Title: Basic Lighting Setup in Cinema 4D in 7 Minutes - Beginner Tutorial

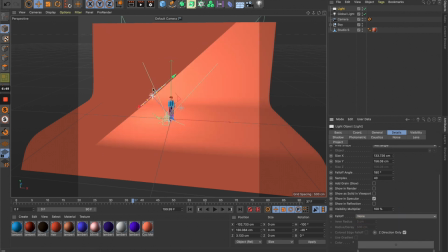So if you turn this on, the light is just spreading evenly everywhere, so it's not really physically accurate. it so if you turn this on you can see that there's a fold-up
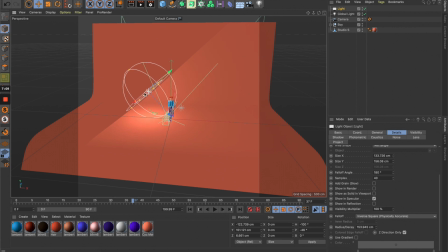circle here so you can easily control the amount of light coming out from the light source like this so maybe let's zoom it back here and adjust this
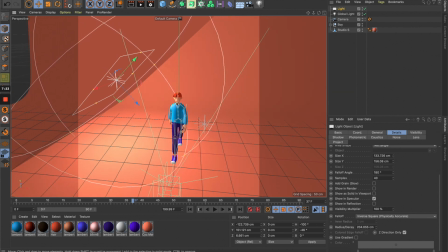just enough to to affect the character here and
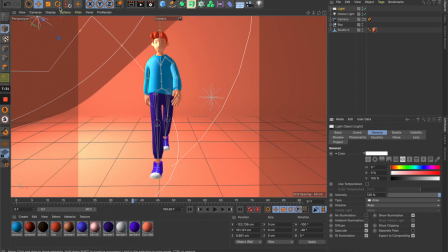I want it to see how
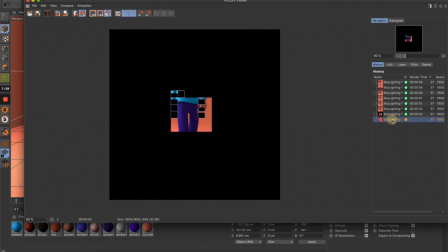it affects our scene so
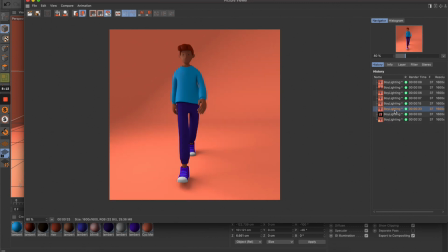now you can see that it's getting much much better now so if you compare to our previous scene this and this just
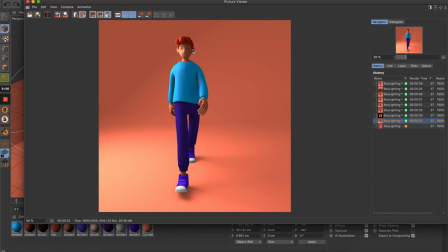look much more interesting alright so now it's little bit dark in this side so I want to lighten up this part a little bit
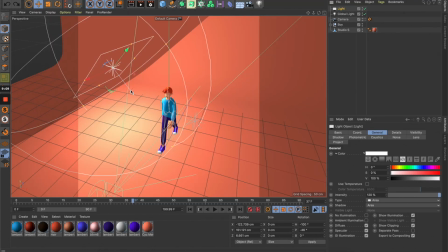so let's get back to our scene here and let's rename it to the Key Light,
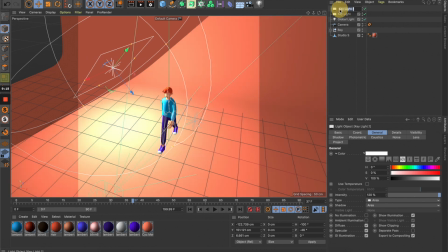duplicate this and rename it to the Pure Light. Alright, now we can select this and move this to this position
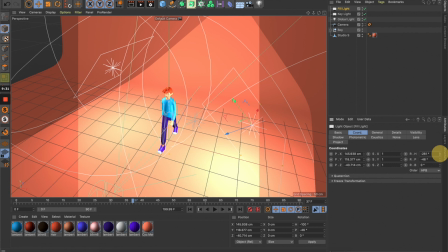and we'll take it back to our character here then
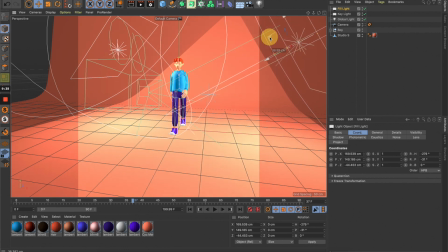go to general and reduce the intensity maybe to 80 and
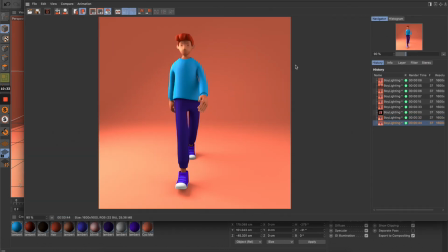now let's see how it's looking all right so this is getting so much better so as you see here this scene is really dark in here and from here you see all the detail here where we have this view light so the key here is to keep the key light always stronger than the field light
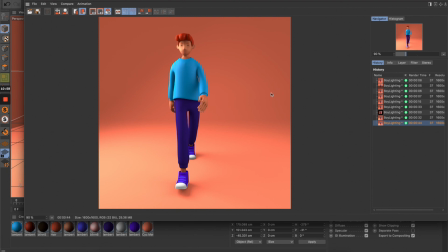so the field light just just for you to kind of brighten up a certain area of the models but the key light is to create this kind of nice highlight on
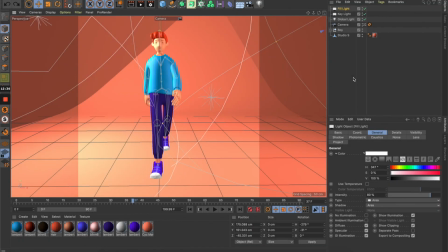the character alright so that's basically it so from here you can totally play around with all of these settings to explore new looking field you can move this around you can
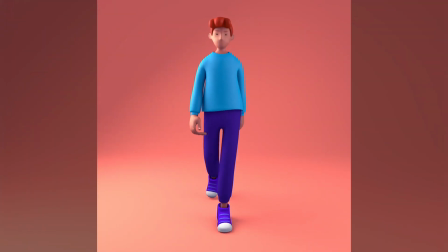even play around with the colors and find out some interesting output by just combine all of these settings together so i hope this tutorial is useful for you guys especially for
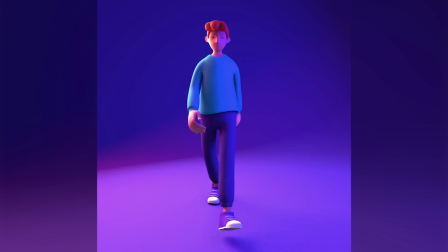those who are just getting started with cinema 40 so i hope this will get you
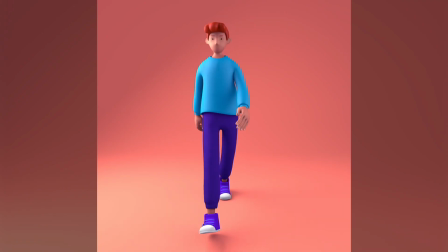on board on basic lighting super fast and can help you to create
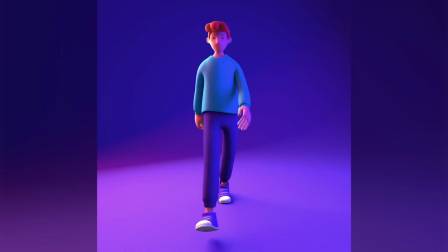super cool thing by just using very simple light like this so
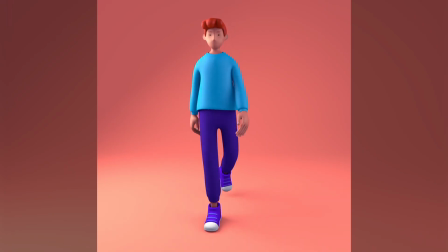thank you for watching and i'll see you in the next video